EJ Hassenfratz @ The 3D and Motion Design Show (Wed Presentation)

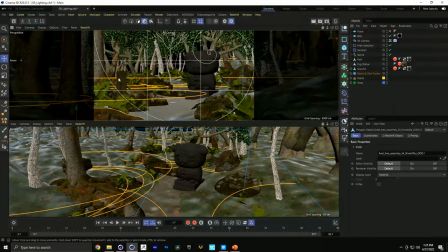41:19 Here's my like hero tree. We got the little root in the scene. There's my pillar. Let's actually fire off a render here.
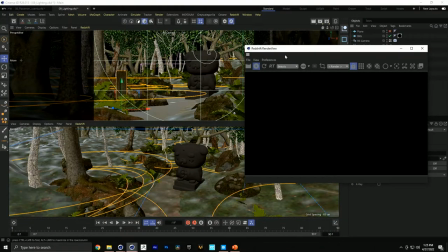41:29 And you can just see how I positioned all these assets to help lead the eye. You got this nice path also leading the eye to this main hero element here, okay?
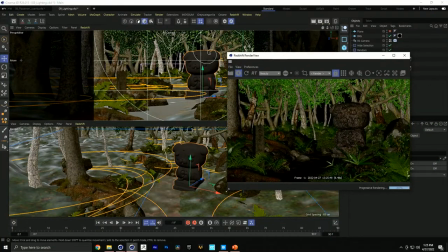41:39 So you can see that this looks kind of cruddy because there's absolutely no lighting in the scene right now.
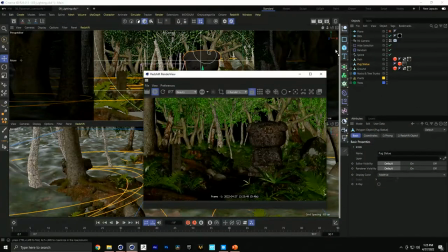41:46 So let's cover how I lit this. So let me just dock this to the side here.
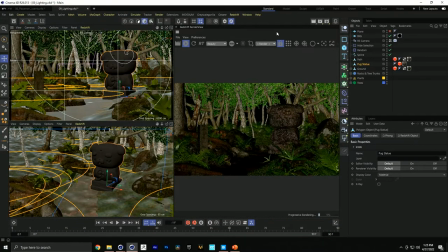41:51 And how I started building up the lighting, actually, I got a slide for this.
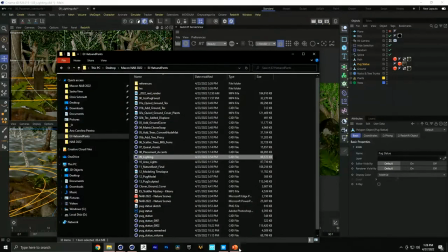41:55 I have a very important message about lighting. Let's go down here.
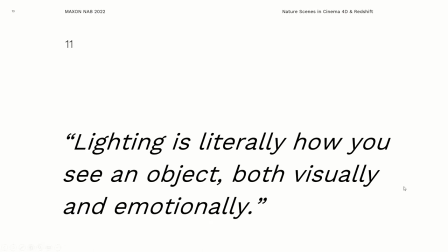42:02 So this quote, I'm not sure where I found it or if I made it up when I was being inspired, but it's something I wrote down and it really spoke to me. Lighting is literally how you see an object, both visually and emotionally.
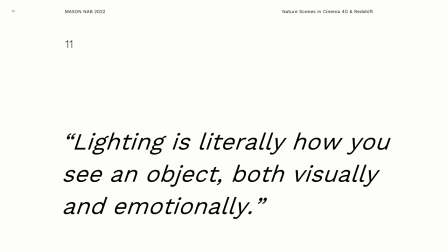42:18 So I always say lighting is the most important aspect for a 3D artist. I know a lot of artists that come from 2D backgrounds using After Effects. You very rarely ever have to light. And it's kind of this whole new concept. And so I understand that like that could be
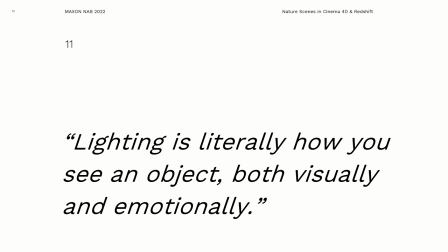42:35 one of your biggest weaknesses as you become a 3D artist and you start playing around in 3D. But I'll tell you, some of the most talented 3D artists I know come from a photography background where they've actually used lights in a real studio,
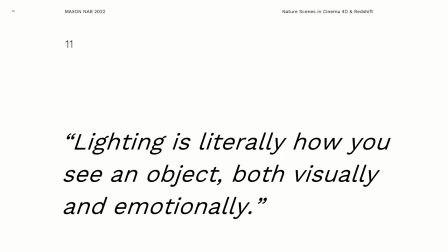42:49 and they know how lighting works and how you can use lights. So I really highly recommend that if you're kind of weak at lighting, check out tutorials on lighting, not lighting in Cinema 4D or lighting in Octane or lighting in Redshift. How do you light? And you'll check out people like studio photographers, and you see their area lights and how they use them, and all of those concepts translate directly over to 3D and how you can use lights. So really highly recommend that if you learn one skill when you start using 3D, learn lighting, your work is going to really, really stand out.
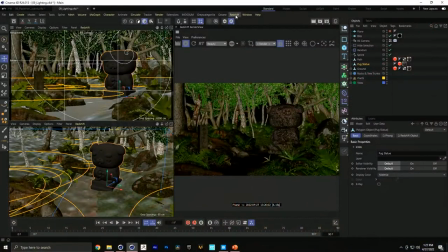43:29 So back to actually lighting the scene, I'm going to go in, let's just grab a Redshift sun and sky rig. And what this is going to do is add this like nice atmospheric background and this nice sunlight.
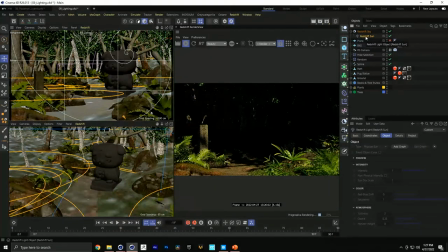43:45 And if I select the sunlight here and hit R, actually let me
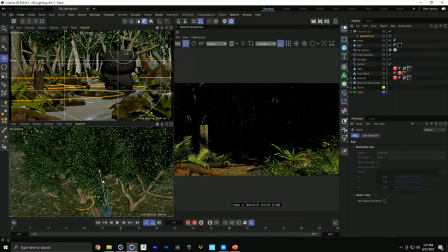43:51 move this so I actually see this in my scene here. So there you go. So how this Redshift sunlight is working is based off of like a parallel infinite light that is trying to mimic the sun.
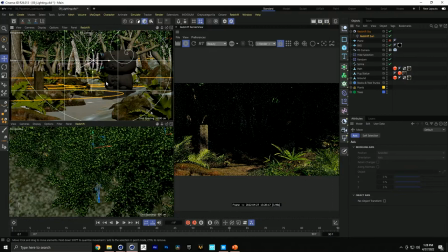44:10 So you can't, if I move this around, you're not going to see anything in the scene change. How you can change the angle of the light of the sun is just hitting the R key and rotating this around.
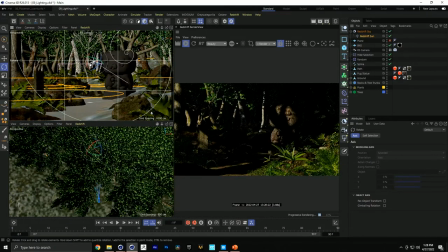44:22 So you can see how you can, depending on how you rotate the sun, you can get these like really nice lights being cast, really nice shadows being cast as well. And you can kind of just go for whatever kind of composition you want.
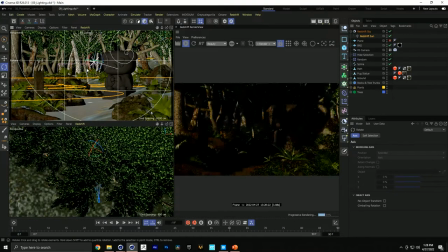44:35 And it's cool as you actually have the sun lower to the horizon, you can see you're getting that like golden hour orangish cast in your scene. So like you can get, again, Lighting is how you see an object literally and emotionally.
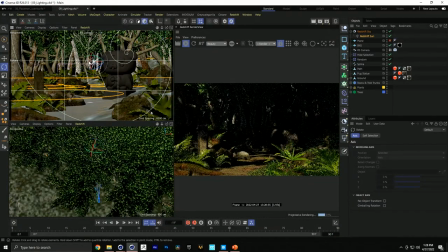44:49 You can, depending on the angle of the light, really change the mood and the vibe and the emotion of your scene. So this is just kind of how I laid out the initial lighting and kind of get this to look okay.
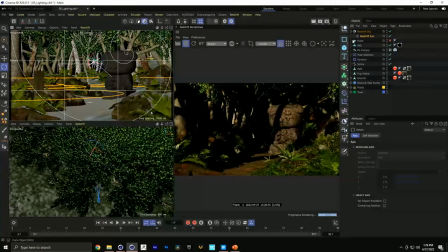45:05 So we got this really nice shadows being cast. We can go into the Redshift sky. You can kind of crank up the intensity here and brighten everything up. You can also do this red-blue hue shift, which is kind of interesting, where you can get this like nice tint as this updates.
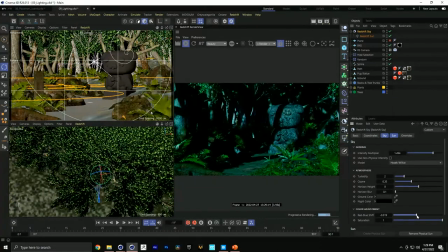45:23 So again, injecting color.
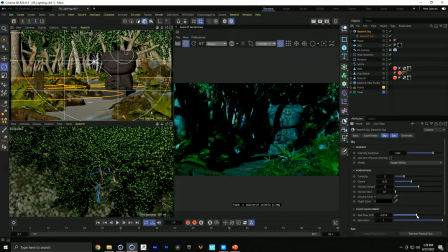45:25 Think of all the emotion attached to color that you can start injecting in your scene as well. So we got this base lighting here. What I did next was added some spotlights.
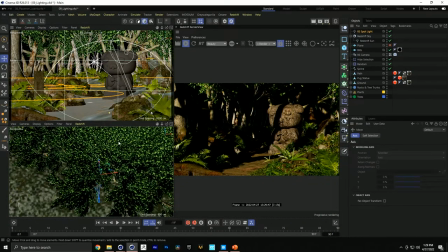45:41 And what I wanted to do is create, here's my spotlight here.
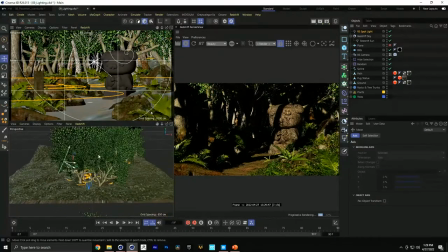45:48 What I wanted to do is basically use these spotlights to help kind of shine more light into the scene through the trees and try to create some like God ray type of stuff.
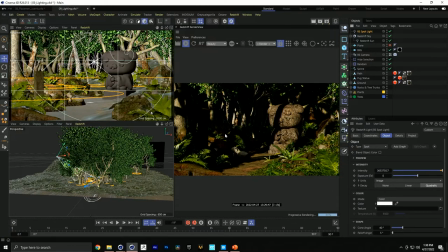46:02 So you're not actually seeing any volumetric light in our scene right now, because to see volume, to add volumetric light, we need to create a redshift environment.
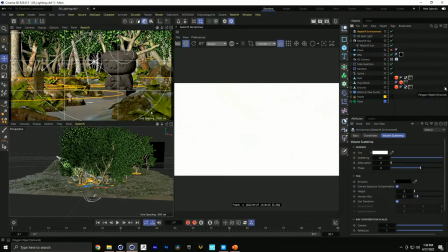46:16 And as this updates, boom, client loves this. Let's iterate off this. So what's happening right now is that the Redshift sun is actually contributing to this massive overblown volume.
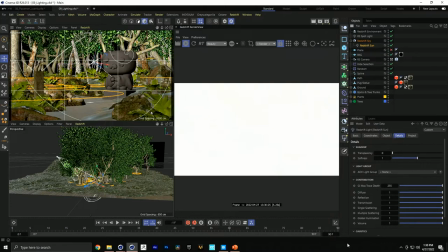46:32 And I actually don't want to have any volume contribution to this scene. So I'm going to go and just crank down this volume down to zero. And so we won't get any volume contribution there.
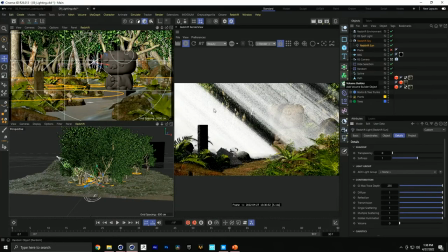46:44 And so now you can start to see these little shafts of light coming from our spotlight here.
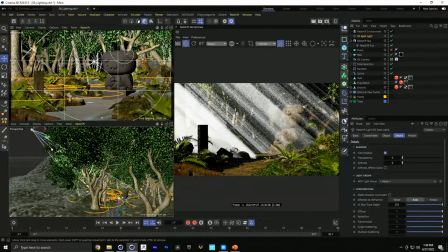46:50 And what's happening is this is being cast through all of these leaves, and this is where you're getting these cool, these cool God rays, right? And that's all from the Redshift environment.
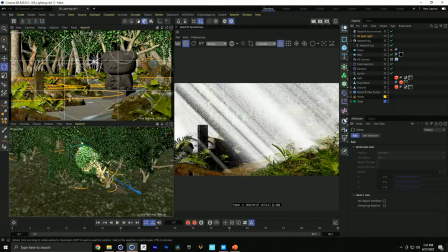47:02 So this is like super, this is like way too bright. You can see how this adds this cool vibe.
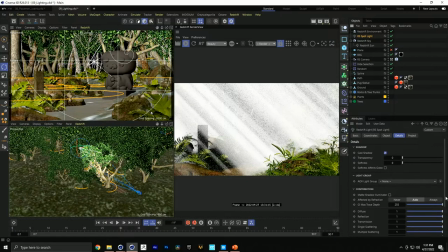47:09 So what I can do on the Redshift spotlight is you could go into the details tab and like bring down the volume contribution there. You can see that's almost like an opacity slider for this effect,
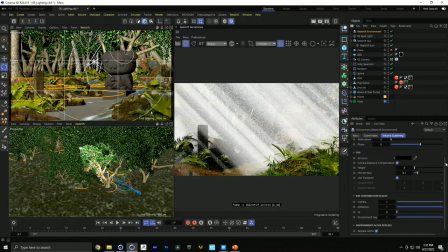47:21 but you can actually go into the Redshift environment and there's all these settings that control these,
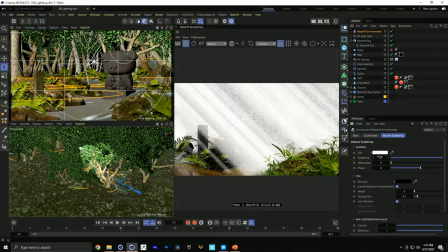47:28 the scattering of the light, the fall off of the volumetric light. And the one thing about Redshift and volumetric lighting is it's so fast.
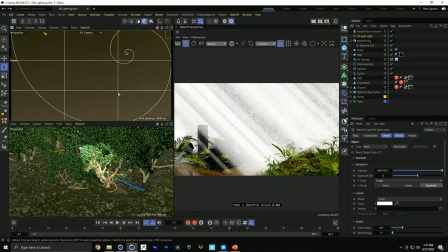47:38 Like I can move this, not like that. I think I just rotated into a tree.
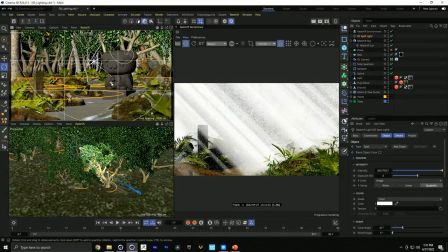47:44 So I can move like this. It'll just update super, super fast.
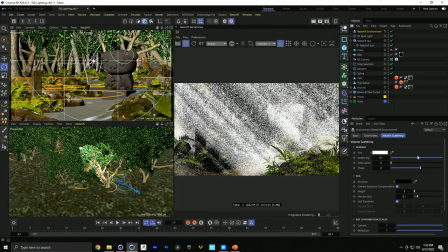47:55 So if I go back into the Redshift environment, you have this scattering, which is basically you can think of just your overall intensity.
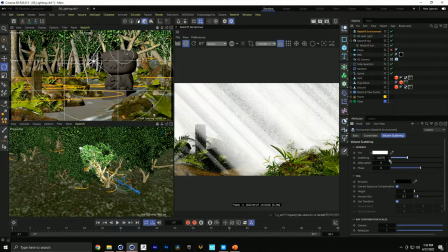48:01 So you can bring this down to like 0.02, and that will update here.
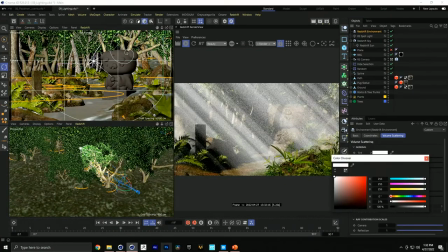48:08 You can change the tint. And again, this is where I really leaned heavily on the mood boards that I had.
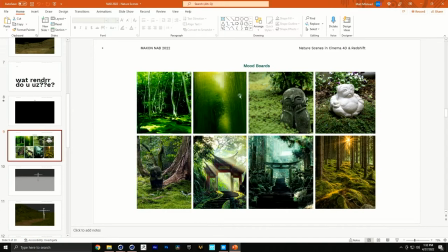48:15 You can get this nice hazy yellowish green, lime green effect.
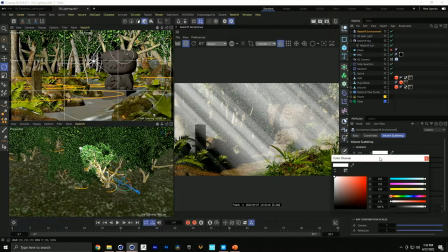48:19 So you can also pump that into the actual tint here and get this nice limey green type of tint. Because no light in nature is completely white. So to make it look realistic, you need to inject a little bit of, you know, yellow from the sun, right?
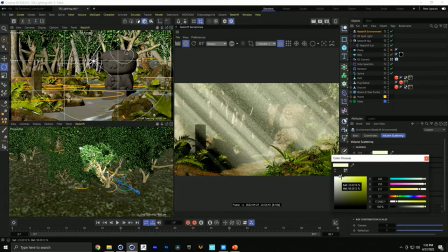48:38 Or if, you know, there's a lot of green light getting scattered, you have a little greenish tint. And then we have this attenuation, which is basically like a light fall off. So I'll bring this up a little bit too.
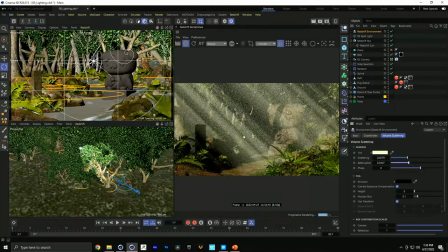48:52 And this should kind of tone down on that a little, like soften everything a little bit.
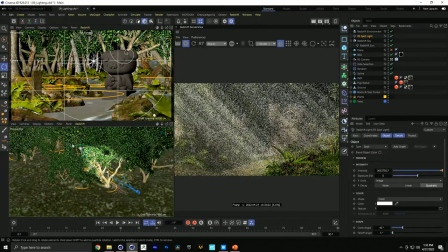48:58 And now we can just start to like rotate this around and seeing what kind of effect we got.
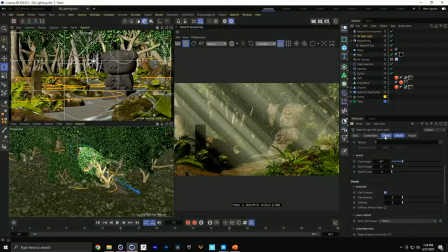49:04 We can go into our Redshift spotlight here. And in the object tab, kind of bring down that cone angle. You can see we're narrowing that focus there. We can change the fall off angle, which is going to feather the edges of the spotlight.
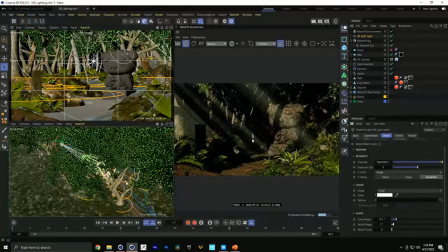49:18 So we can have this like narrow shaft of light that, see how that just like adds this nice little subtle detail in there. And again, you can just like, okay, maybe I want this more foreground element. Do I want the rays to actually be casting on this hero element? Do I want it to be casting here?